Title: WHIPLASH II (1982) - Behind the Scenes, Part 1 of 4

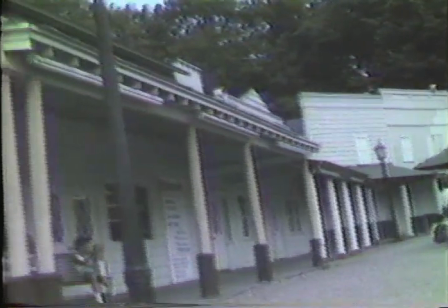All right.
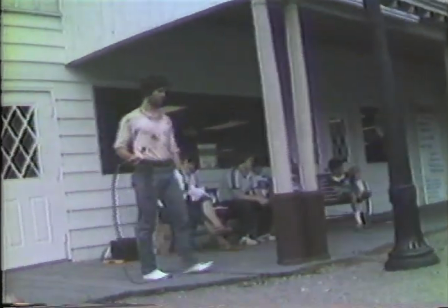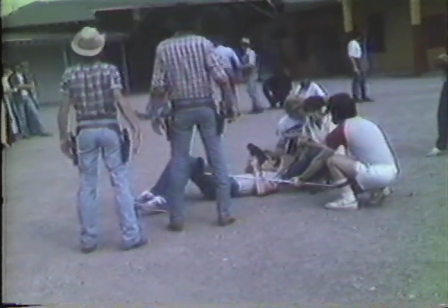Quiet, please. Go for a second take. Ready.
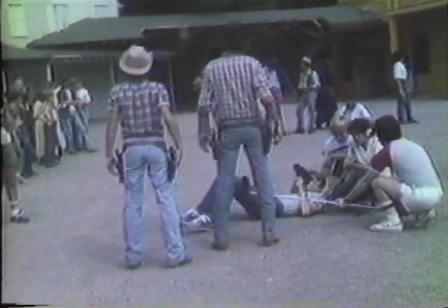Camera. Five, four, three, two.
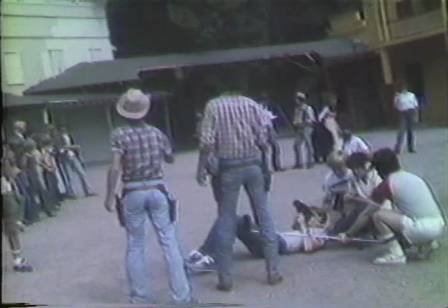Finally, the sound crew resorted to acoustical tricks and off-camera dialogue,
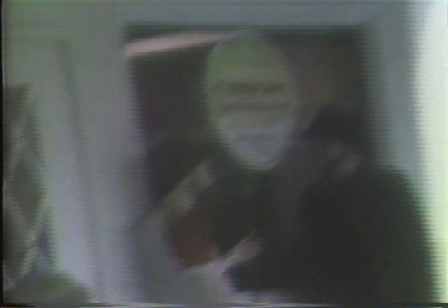bringing the talent close enough to the mic to reduce the obtrusive sounds as much as possible.
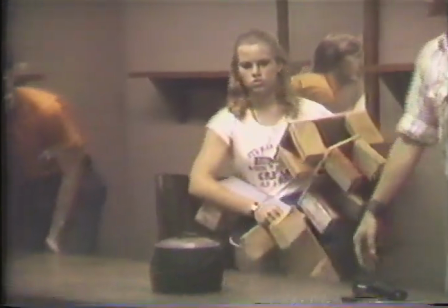In the more controlled environment of the Synecid Studios back home in Willow Grove, the main challenge is finding places to build sets.
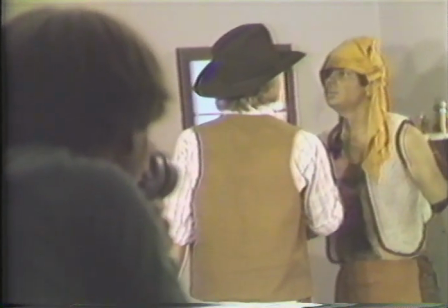Most of the sets for Whiplash 2 were used for more than one scene and on more than one shooting day.
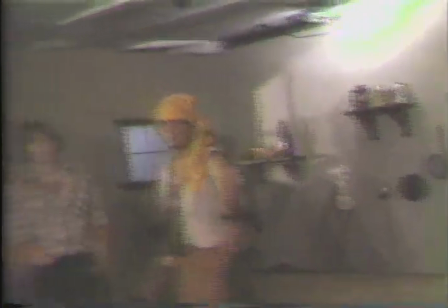So the sets and props crew had to either build the set somewhere where it could be left standing,
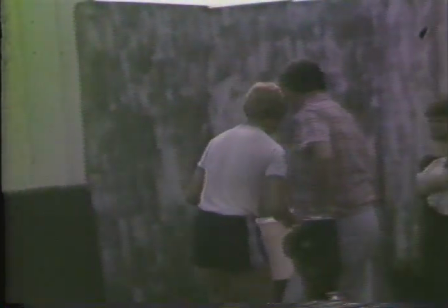or construct a set that could be torn down and then easily recreated at a later time.
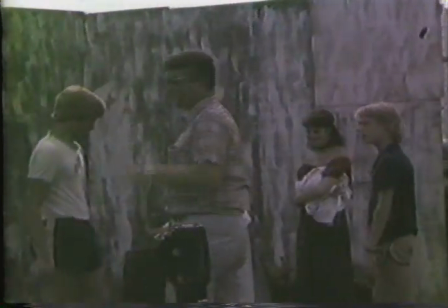In the case of this set, which was to be the back of the cantina,
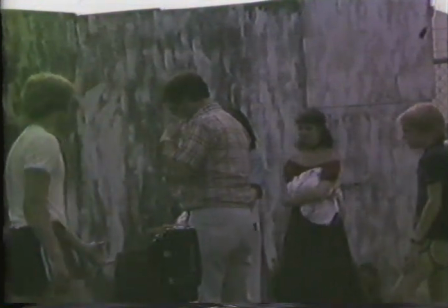They painted some scrap wood for a rustic look and brought in a barrel and several bales of hay.
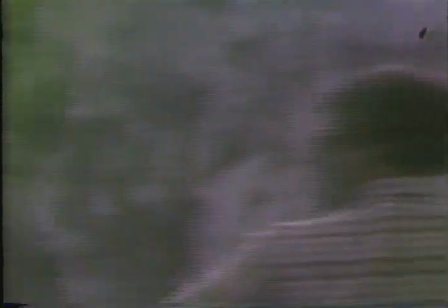This would have been easy enough to redo, except that on the day scheduled for rebuilding this outdoor set, the forecast called for rain.
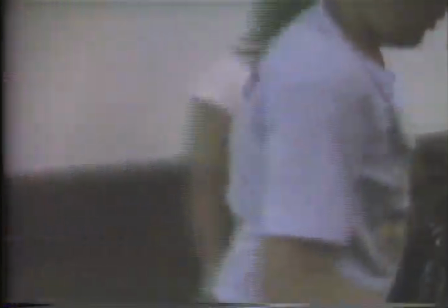So the set was moved indoors, lock, stock, and barrel, not to mention hay.
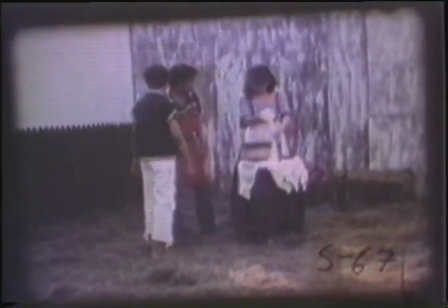The trick was to light it as if it were daylight. Comparing rushes from the two different shooting days, we see that the young filmmakers were quite successful in pulling off the illusion.
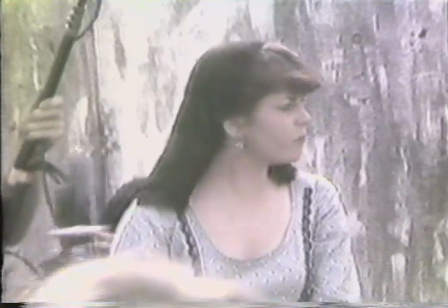What happens in the scene behind the cantina is that Rosita,
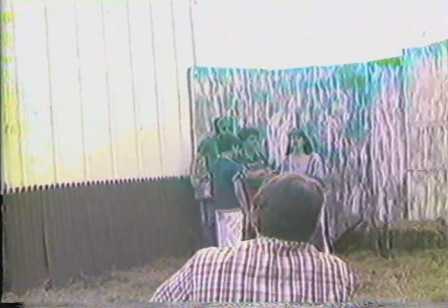who tries her best to keep the place running despite her uncooperative employees, is met by a man from the past.
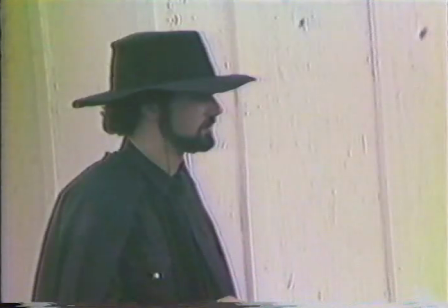A man everyone thought had been killed two years before. An evil figure in black, whom the whole town had hoped they were rid of.
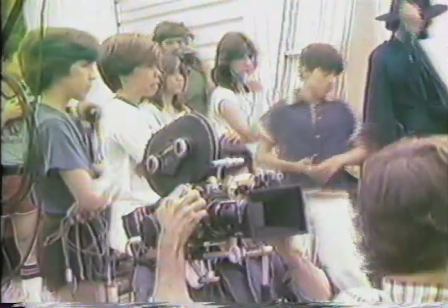As visitors from WPVI-TV's prime time rolled their own cameras,
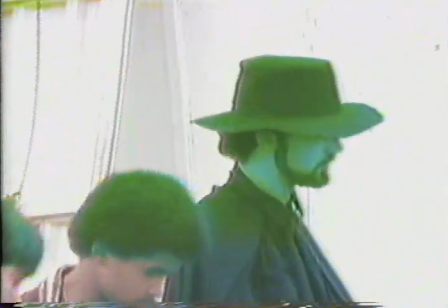the Synecid cameras captured the dramatic return of El Diablo.